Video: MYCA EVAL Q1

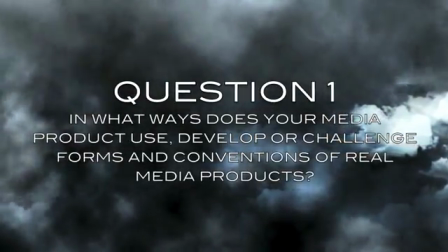[0:00]
Question 1. In what way does your media product use, develop or challenge forms and conventions? For my two-media project, I had to create a promotional package for a non-existent horror movie.
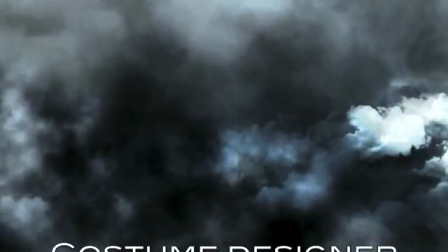[0:11]
This included the creation of the trailer, where I took on the roles of costume designer, director and co-editor.
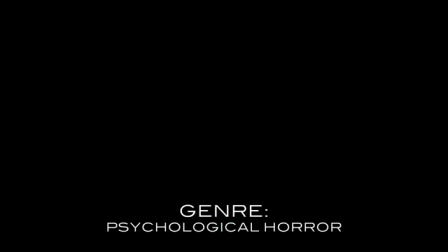[0:16]
My group and I chose psychological horror after watching Psycho as a class. We felt that it was the genre of horror that required least budget and allowed more space for artistic and creative style in the way that we represented key themes we chose.
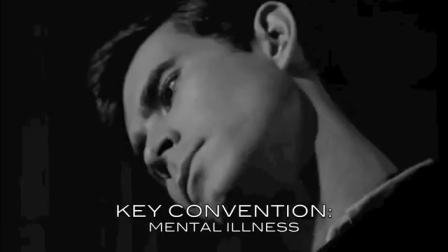[0:28]
In researching psychological horror, I found mental illness and mental instability to be a key convention,
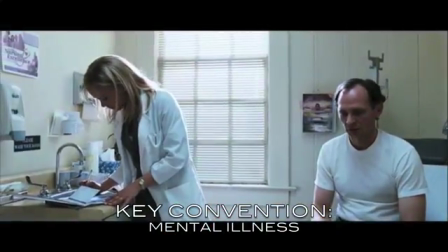[0:33]
and so I proposed that the group and I focus on a mental illness in particular called dissociative identity disorder.
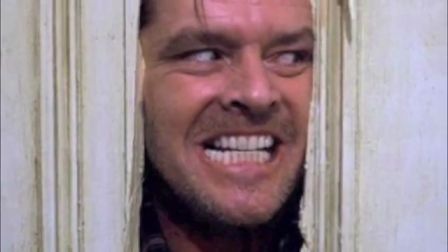[0:39]
It is a condition commonly stereotyped in the media and known as split personality disorder.
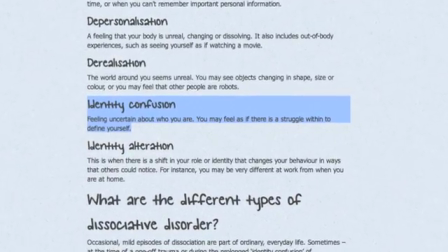[0:44]
Looking into DID, I found other conventions that were associated, including not knowing who you are.
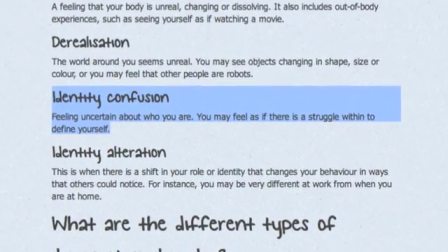[0:49]
I felt this was really interesting because when I looked into case studies of patients diagnosed with the disease,
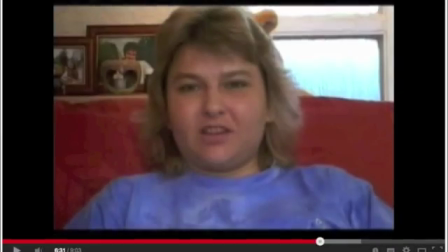[0:54]
I found that a lot of them would talk about experiences such as looking in the mirror and not recognising the person that's looking back at them,
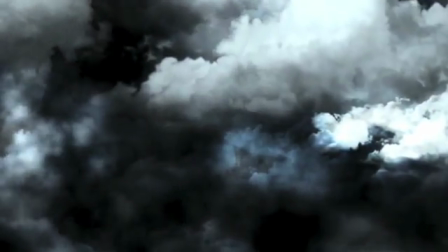[1:02]
or their friends calling their name down the street but they're not recognising that name. Through the directing and editing roles, I was able to show this convention through two main ways.
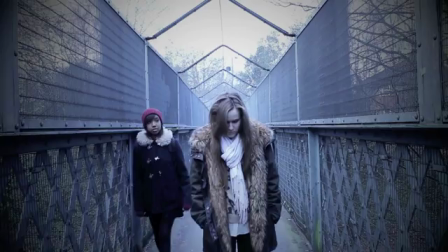[1:10]
Firstly, through the scene the trailer ends on, where the unnamed friend calls out the main character's name and she replies with, "Who?"
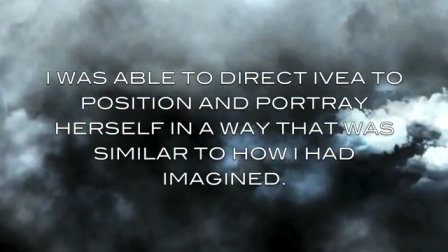[1:18]
She doesn't recognise the name. Through directing, I was able to make sure she kind of portrayed this in a way that I had pictured when I'd read the case studies.
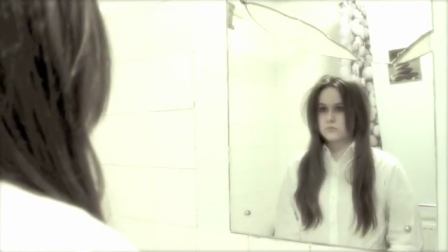[1:27]
Secondly was through the bathroom mirror scene, where the audience see Eva flicker from black to white in one spot.
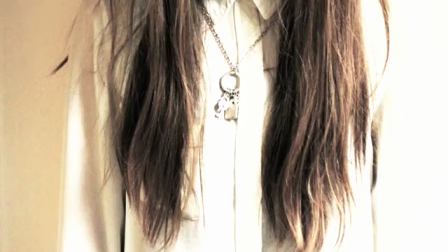[1:32]
The costuming I chose for this scene is simple yet effective, as black usually represents evil or darkness,
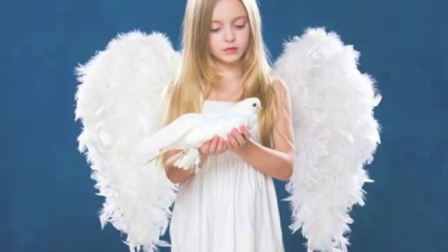[1:38]
whereas white would contrast that and reflect innocence or purity.
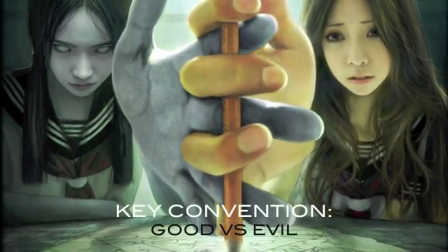[1:42]
The editing in this scene of the flicker almost acts like a battle, which brings me on to my next key convention followed for horror movies.
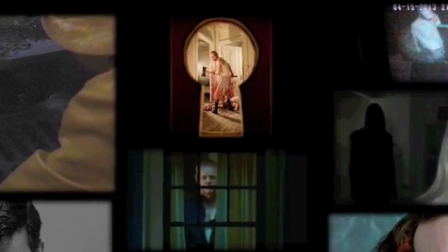[1:49]
When I was researching into what scared audiences the most about psychological horror, they suggested it was the whole idea of feeling like someone was watching you.
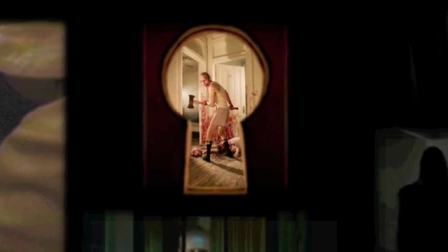[1:56]
The scene where we see an eye looking through a keyhole was a convention our group decided to develop from the Psycho trailer from 1960.
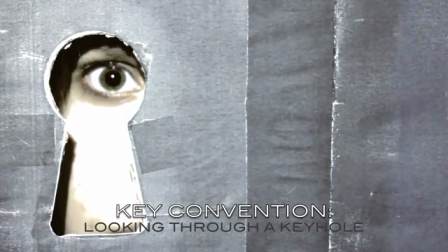[2:02]
When editing this scene, I purposely made it look greyish. Taking out the colour was a reference to Psycho at the same time as matching the colour scheme with the rest of the trailer.
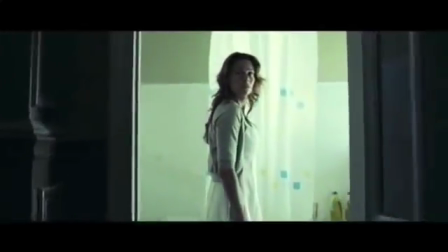[2:11]
In horror movies, bathrooms tend to be bright and disturbingly clean.
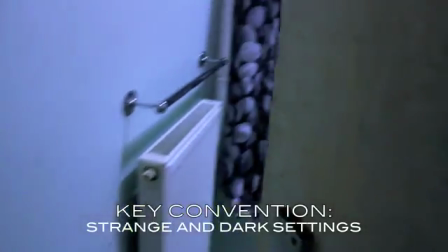[2:15]
I made this bathroom dark and not look as clean, as almost a form of prophetic fallacy.
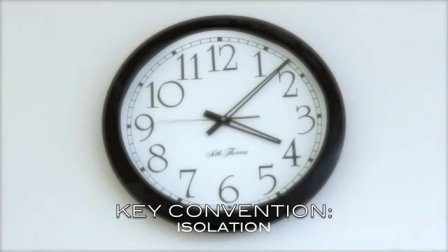[2:22]
The editing, causing the illusion of time going backwards after she took her medicine, indicates that it's too late for Eva, that time has already run out.
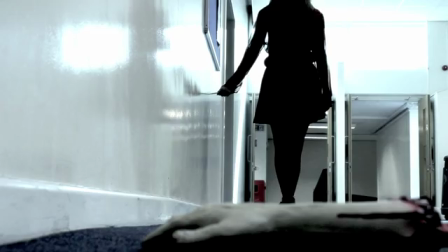[2:30]
Darkening the natural shadow in these scenes made them look more sinister and appear scarier to the audiences.
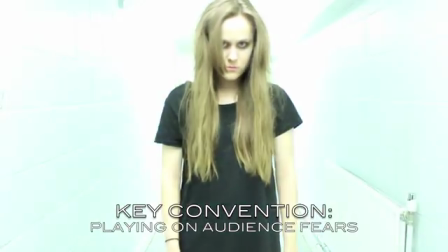[2:35]
This idea was based on audience feedback. The original footage was 3 minutes long and included Eva walking down a corridor as I turned the lights on and off.
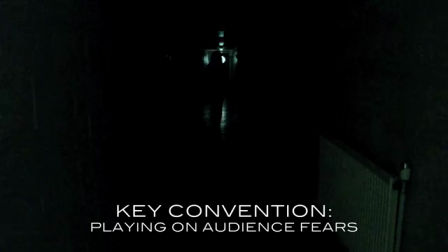[2:44]
She walked forward every time the lights were off. I edited it so it was more of a jump cut effect, which is something that our audience asked for.
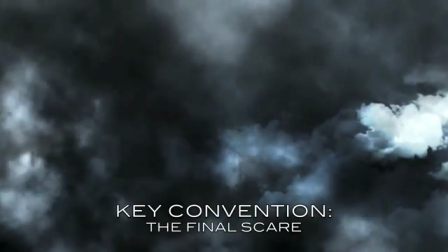[2:52]
The final scare was inspired by the bathroom scene from The Orphanage.
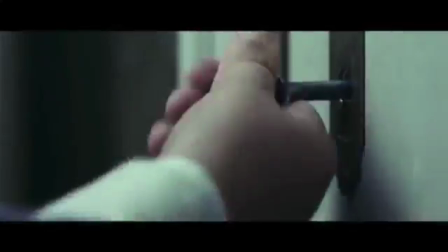[2:55]
In the scene, the masked child locks the mother in a bathroom and we see like a medium close-up of him holding the key up to a translucent window.
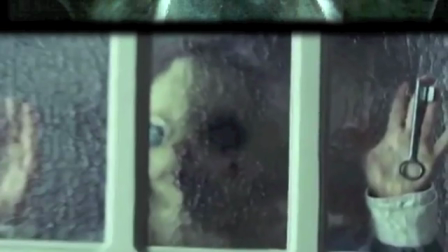[3:02]
Through directing, I was able to assure the positioning of our bathroom window scene was very similar.
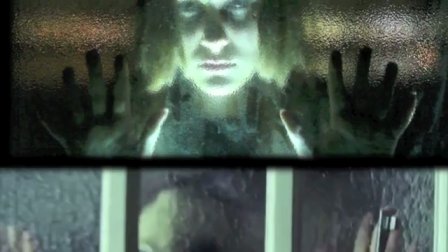[3:06]
With both hands held up to the window and limited lighting, I felt that this made an effective final scare.